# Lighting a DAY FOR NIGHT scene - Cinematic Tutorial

So I'm gonna add another one of these tubes. I'm gonna set this one though to 4000, which is the white balance of our camera.
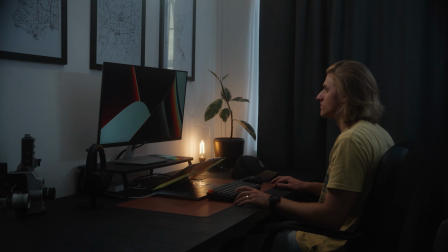[4:18]
And this is just gonna ensure we get nice clean skin tones. So after popping it in here, it just wasn't really working. So it made me just rethink the scene just a little bit. I think a big issue was actually the ND that I had on.
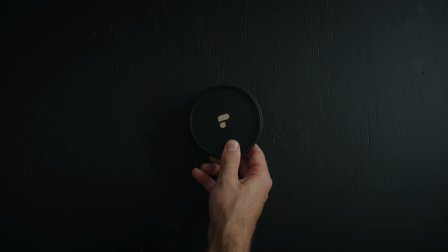[4:35]
I used one of these Polar Pro NDs. And so I decided to actually remove this for the sake of brightening up that monitor over there.
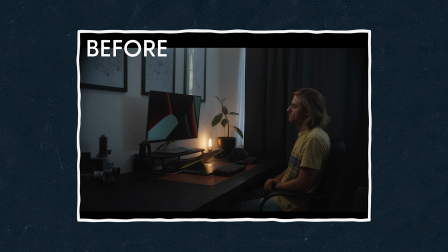[4:47]
So as you see here now, we are now getting much more glow from that monitor.
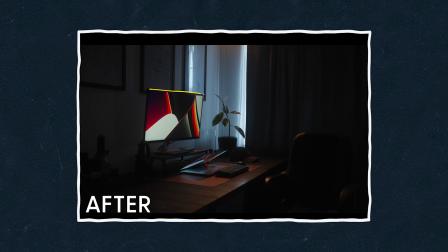[4:53]
And so that is great. I also decided that I want a bit more depth in the scene, and so I've decided to adjust the focal length. I'm going to go onto a 50mm. I was previously using a 35mm. Compositionally, it just felt a lot better, and it helped create some separation between me and the background.
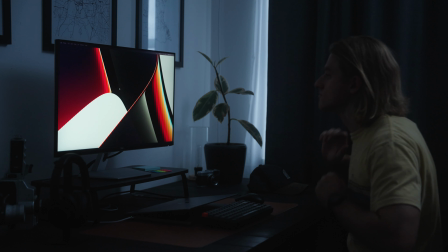[5:15]
So here's our frame since we made that adjustment,
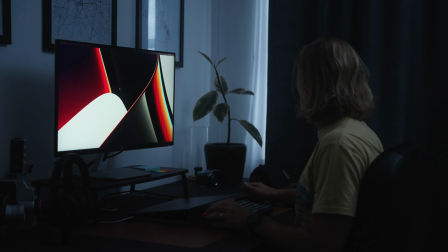[5:19]
but after taking out that ND, our practical was now blowing out, and so I had to make a plan. Unfortunately, I didn't have any dimmers or any way of darkening off that lamp.
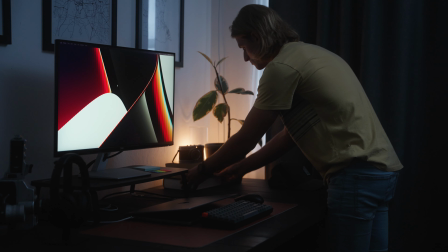[5:32]
The only option that I had in this case was to simply just cover it with some props just to bring down the attention from that hot spot back there.
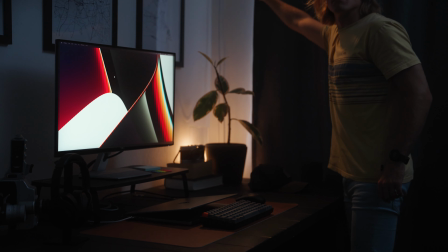[5:42]
And so a combination of that and bringing down the ambience, once again, our scene was feeling quite a lot better. So I went in and decided to add that key light again, and here is what the result looked like.
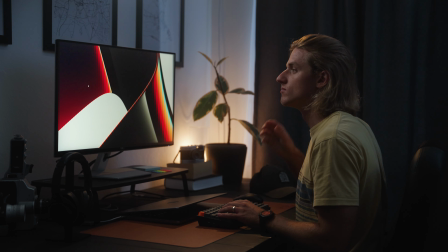[6:02]
And that is looking a lot better, a lot more natural, a lot more motivated, and just overall a beautiful nighttime scene.
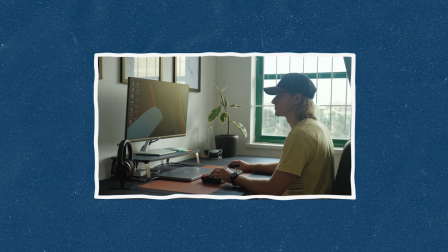[6:13]
So here's where we were before, and here is where we are now with our nighttime office scene. So there we go, a simple day for night transition scene. Hopefully there are some tips and tricks that you have picked up just by watching through this that you can take into your next project. Let me know what you think in the comments, and thanks so much for watching.